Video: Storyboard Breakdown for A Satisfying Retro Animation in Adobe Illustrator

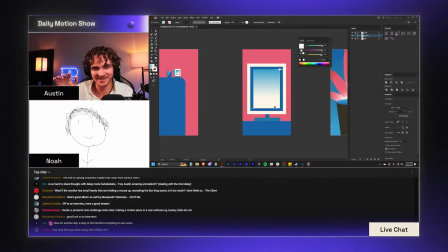It's so hard to make it brighter than white that's already there though, you know?
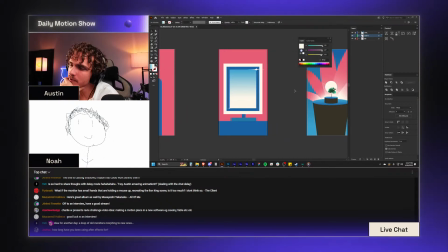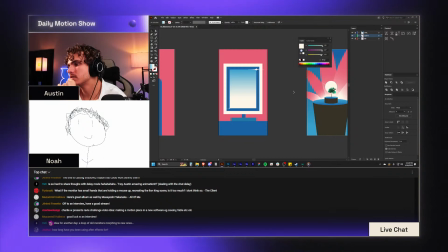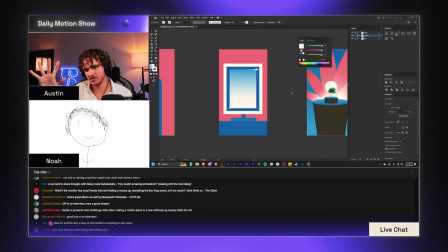There's a circle in the center of our next scene that's kind of like a sun. Everything's gonna kind of like spin out radially. Yeti says, sorry, what was the transition idea from the previous one to this one?
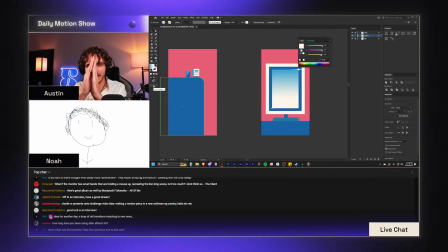Effectively, I'm just gonna have all of this, like, is gonna slide into frame, which, actually, sorry, I need to do it the other way for you guys.
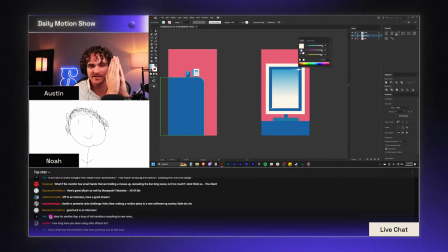It's gonna, like, slide into frame this way, and then it'll, like, slightly slide back over at the very end of that sequence,
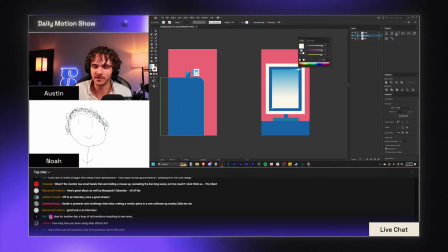and that'll, like, shift the perspective a little bit, and so it'll be a pretty, like, hard cut.
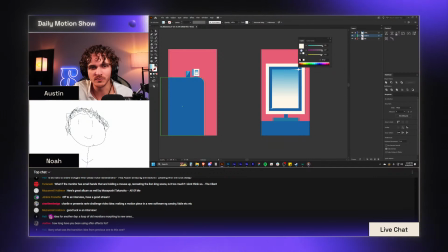It's not gonna be, like, a super smooth match cut or anything, but we'll have that,
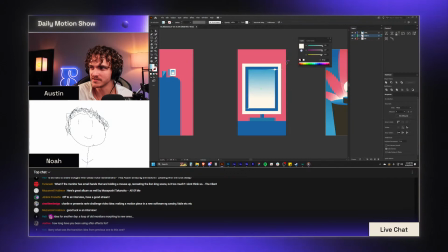and then this shot will continue that momentum by having it all, like, slide in this way a little bit as well.
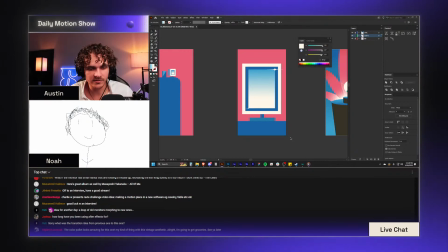Ogred says, the color palette looks amazing for this one. My kind of thing with this vintage aesthetic.
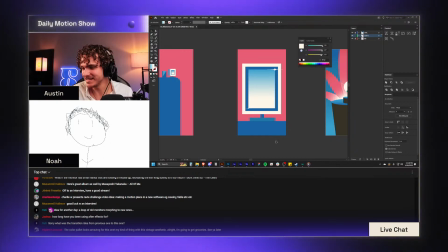All right, I'm going to get groceries. See you later. Peace. See ya. Go on, have some groceries.
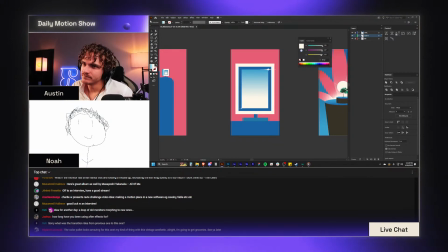Enjoy. Let me just try some things with circles here real quick.
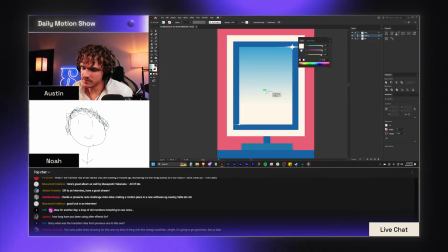If I have a circle that's like this size and it's this color.
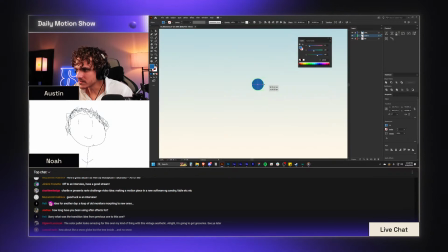Probably even smaller than this, like that size. Okay.
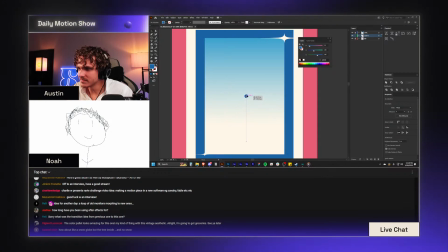And then maybe we've got this like grid of circles that's appearing or something.
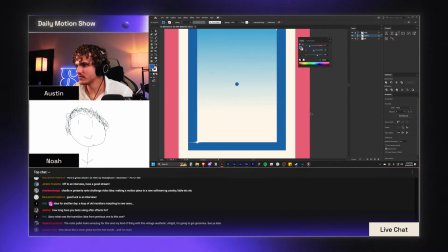I don't know. Oh wait, we could have, hold on.
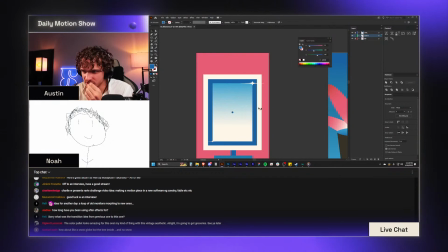What is there a way to make a globe appear with this?
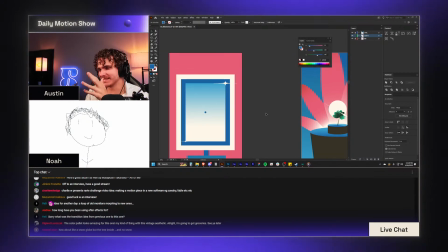Nah. That's getting too detailed and realistic for this thing.
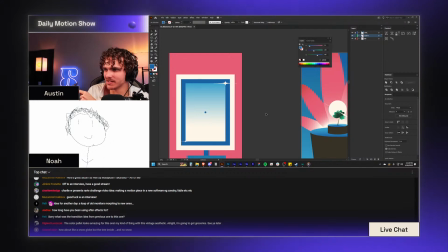I want to stay a little bit more abstract up until we get into the actual shots that are inside the computer.
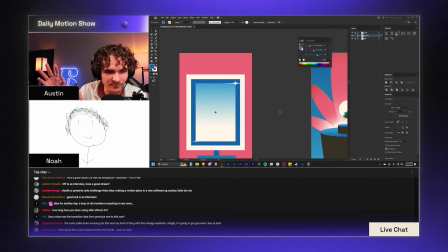We can have some like real world things in there like that.
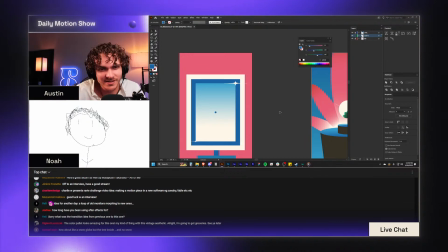Like that wheel of the car that we're going to be putting in there that's on the road and like things you can identify like that, you know?
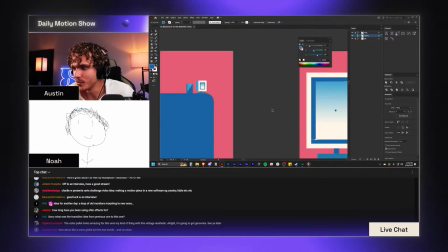But I don't necessarily want to have more than one thing like that in each scene.
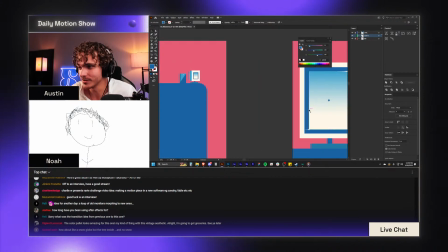So since we've already got like, this is a computer, you know? Vibe going on.
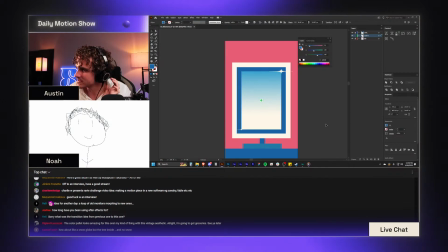Ooh, it's a powering up thing. That's what I need. It's like a, oh, it's just a loading bar. That's all we need. We need a little loading bar.
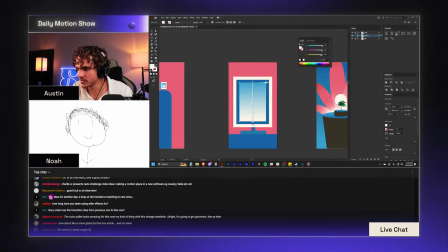So maybe when we get in here, the gradient is actually way more subtle, and we realize that it's like, here's this like darker blue in the middle,
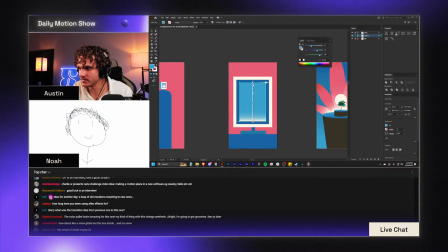but it's like this on either side.
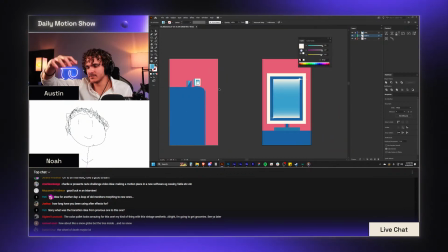And so when you're out here, it seems like it's, you know, it's lit the whole screen up or whatever, but in here we can actually have
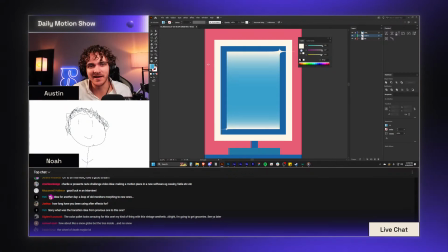this really like just satisfying trim pad sequence of this like loading bar.
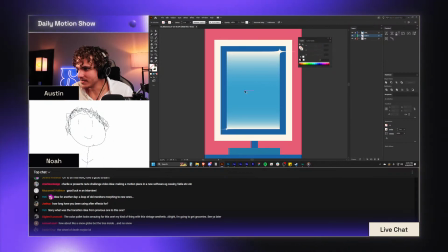So let's do that. It's like this size.
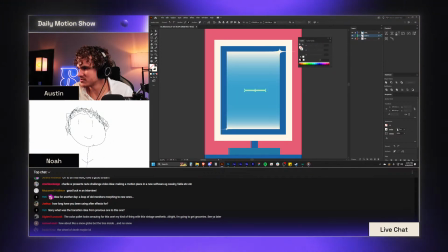We'll do, sure, like an 8-point stroke sounds about right.
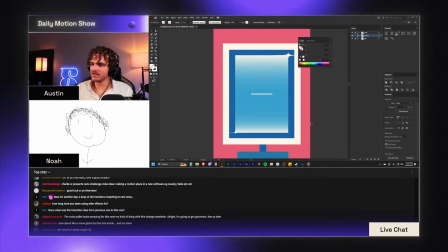Oh, whoops, don't mean to do that with that line. And then we can just have this little like loading bar that's sort of on there and appearing,
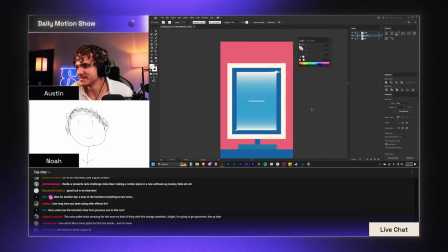and maybe there's like some other little animation that can happen with this.
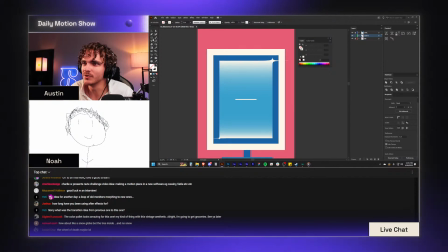Is there like a, oh yeah, okay, I got this.
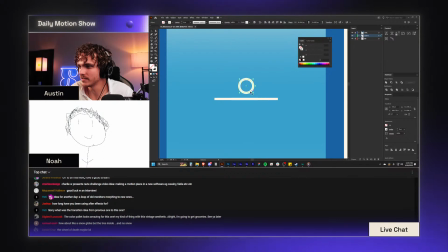So what if we've got like these 3 little dots that are up above it?
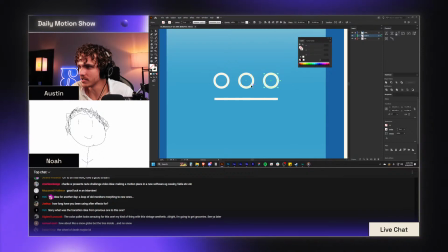Another one in the center, another one that goes off to the right. Each of them might end up being smaller than this.
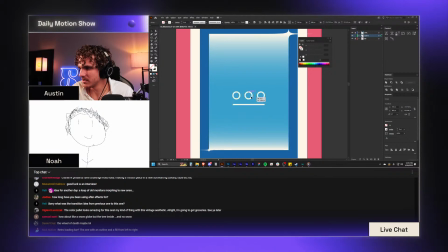Actually, you know what? Nah, that's fine. I just want this to be like generally centered on the screen.
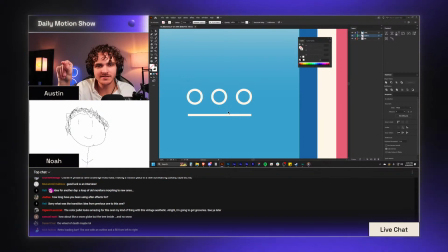And then we're just kind of like dink, dink, dink, dink as they move along here.
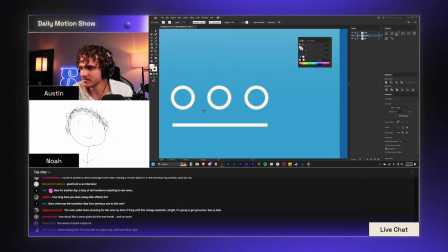To just go through this sort of sequence.